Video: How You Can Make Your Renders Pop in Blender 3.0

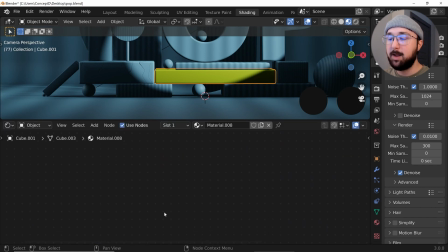We're not trying to be make the craziest material,
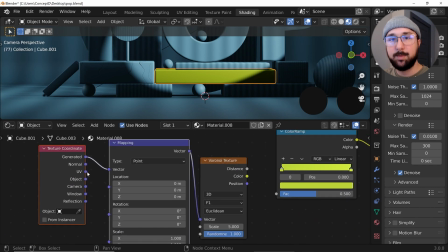just using the procedural texture system to make something interesting and very interesting looking.
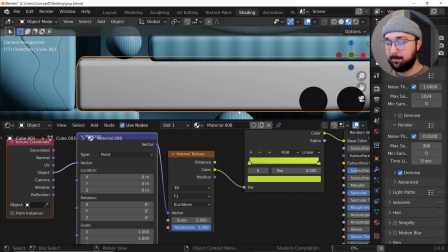So we're going to plug the color into this right here. And then we're just going to bring that scale up to do that.
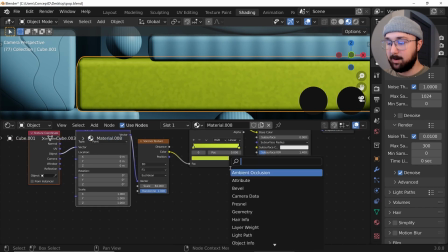Let's go ahead and get a bump node.
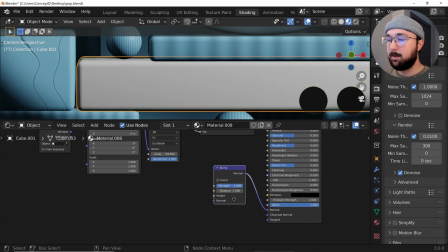We'll plug the bump into the normal, and we'll plug the color into the height.
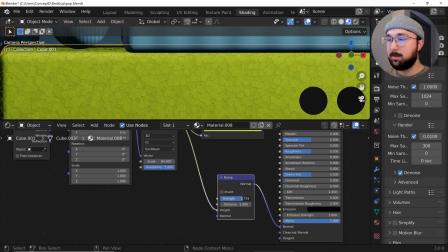Again, using that bump to engage the senses so we have a little bit of bumping to engage with our lighting,
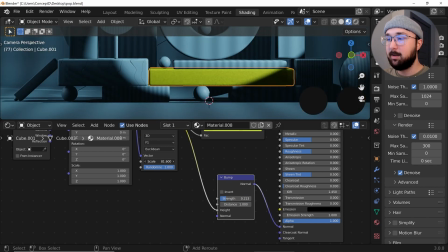making this a much more interesting object to look at. And we can bring this up a little bit so we can see those color changes.
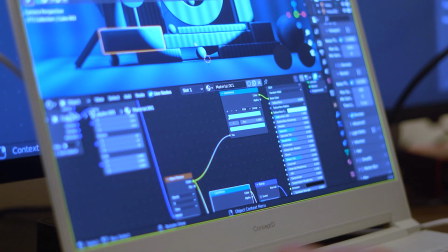When you're working on texturing and try to get a lot of accuracy. It's good to have a really good screen to work with.
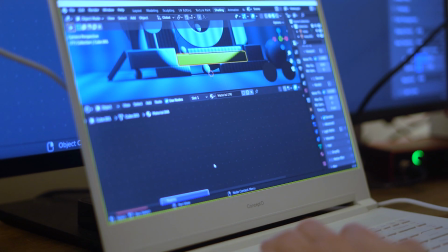The Concept D7 Pro is perfect. It's got a 100% Adobe RGB color gamut, Delta E2 color accuracy,
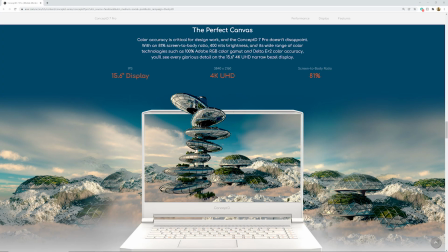81% screen to body ratio, and 400 units of brightness.
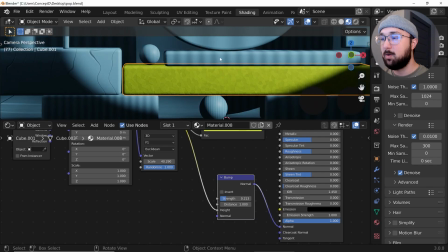This screen is great. I have no complaints with it. I'm loving it. So we'll go on to the next material here, which is this kind of blue one.
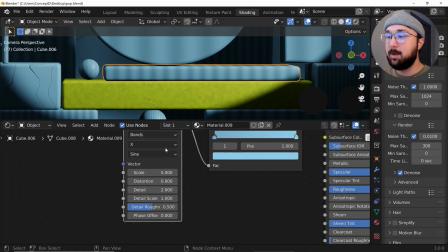So we'll click the 25 here. So this one is just going to be a basic noise texture material.
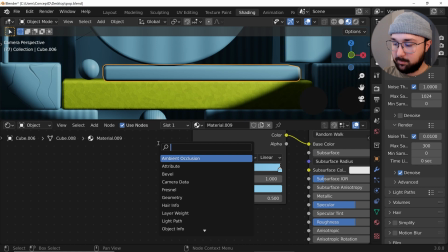So we're going to go ahead and hit NOI, so NOI, noise texture here,
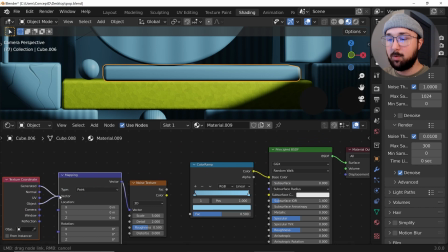hit control T, and then we'll go to the object coordinate of course so that it evenly distributes around that object.
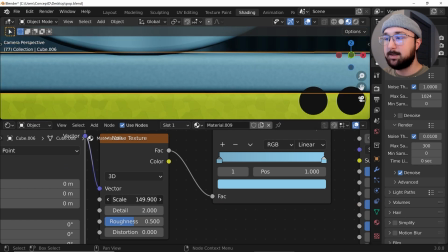So now we're going to get a little bit of fun here. Let's bring that scale up so we can start to see what we're dealing with and let's quickly get that bump node.
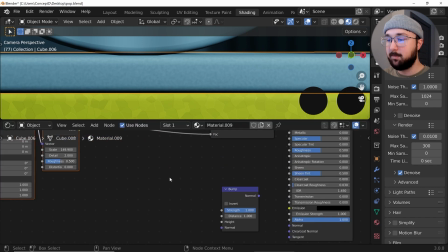So we need a bump node. Let's go ahead and highlight these. I'm going to hit G to move it back and we'll get in a color ramp.
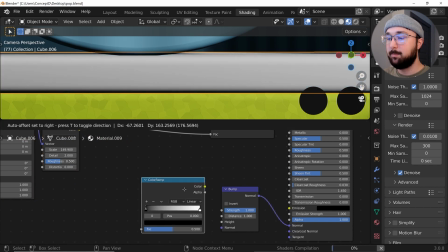Plug the normal into the normal, color into the height.
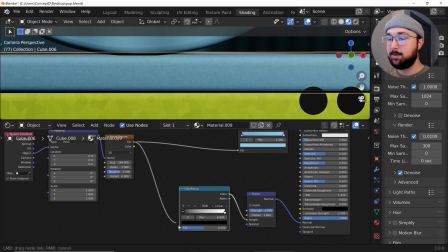It's going to take a minute to load and we'll plug the factor into the color ramp. All right, now it looks really crazy.
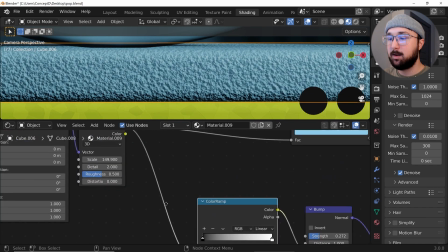We'll bring the strength down and then we'll play with some of these. We want it to be a very grainy, very subtle material.
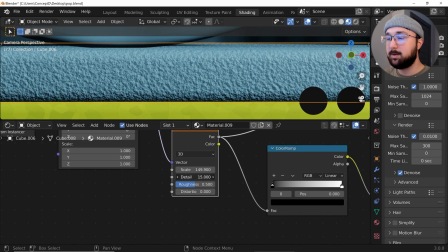So we'll bring that detail up pretty far, bring it closer to 16, maybe 15, and then bring that roughness up. Now it's going to do that. And then we can kind of play with our color ramp to give it some variety in there.
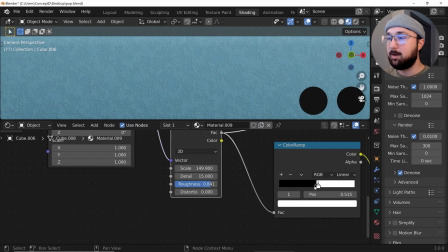So you can see how it's flattening out. That's what we want. You can kind of bring this over to flatten out that top.
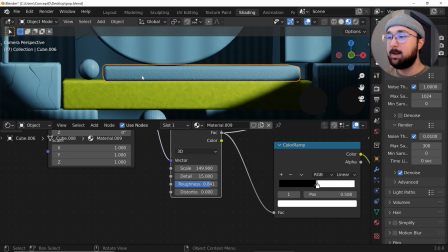And now we have a really nice, still engages your senses. You feel like you can reach out and touch it, but we've kind of optimized and made a better noise texture with this.
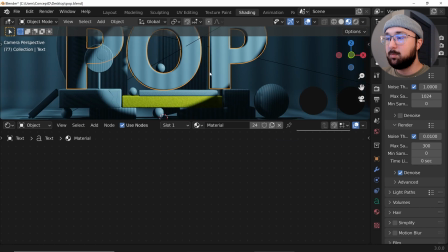Let's move on to the texture that's going to be on the pop letter. Now this is really cool and it's a pretty important part of this design.
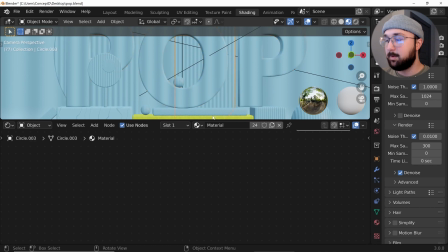So I'm going to get better lighting here. So let's click on that. Let's click on that and we'll go to the texture.
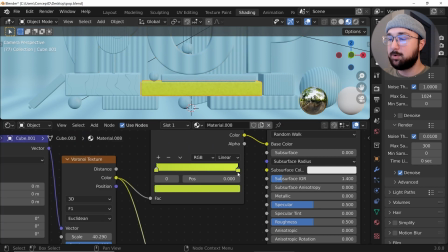So in this case what I'm going to do is I'm going to go here and I'm going to click on the hex code of this yellow.
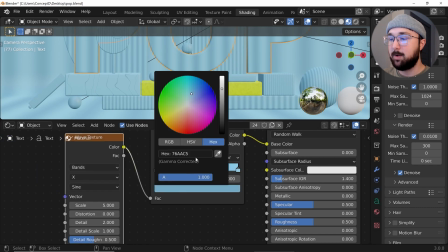Let's go here and then on this color ramp let's just go ahead and paste it right in there. Oops. So first off let's make that duplicate and then paste it in there.
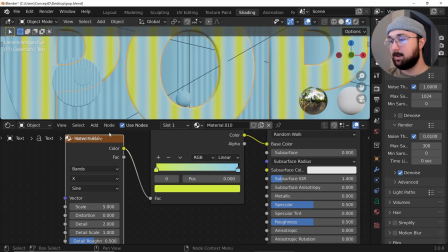So now we have this. Let's go ahead and delete this texture and let's get a gradient.
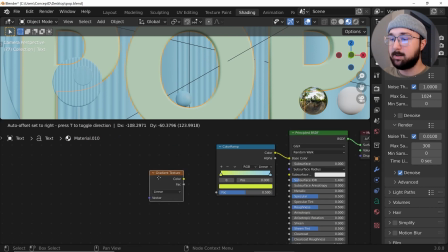Gradient texture.
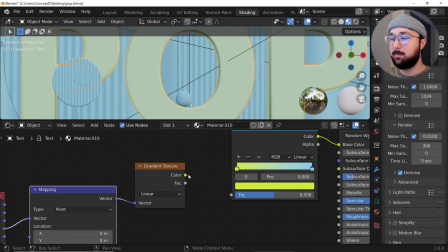And this one is my favorite in terms of having some sort of texture theory and having a reason, specific reason why you're making specific decisions.
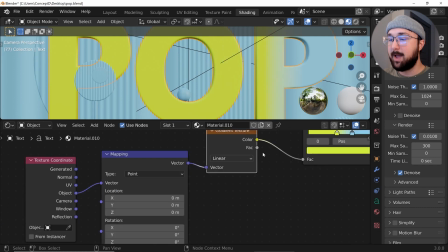So what I'm gonna do is I'm just gonna bring these in to make it look more dramatic. And then let's go ahead and rotate this.
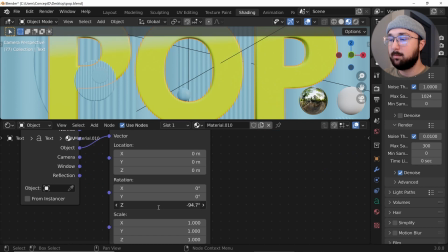See which axis does need to be rotated on. right here. So 90 degrees here. And then we'll play with that location.
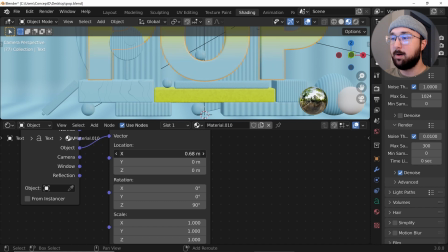So we need to play with the X location to bring that blue here on the bottom. Now I did this on a previous tutorial and for the same reason I'm doing it now.
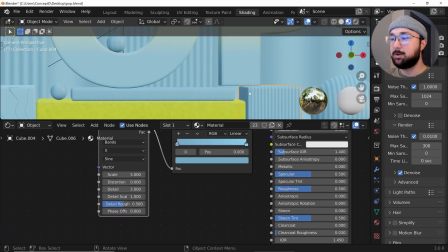What I want is for the blue to be touching blue texture. So it almost looks like the materials are seeping into this material.
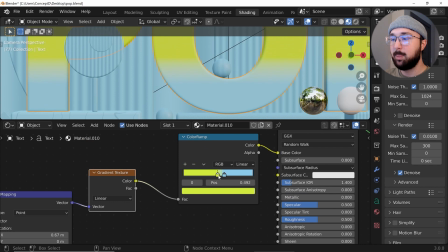I really love, I really, really love that effect. So I'm just going to go ahead and bring this so it's a subtle change.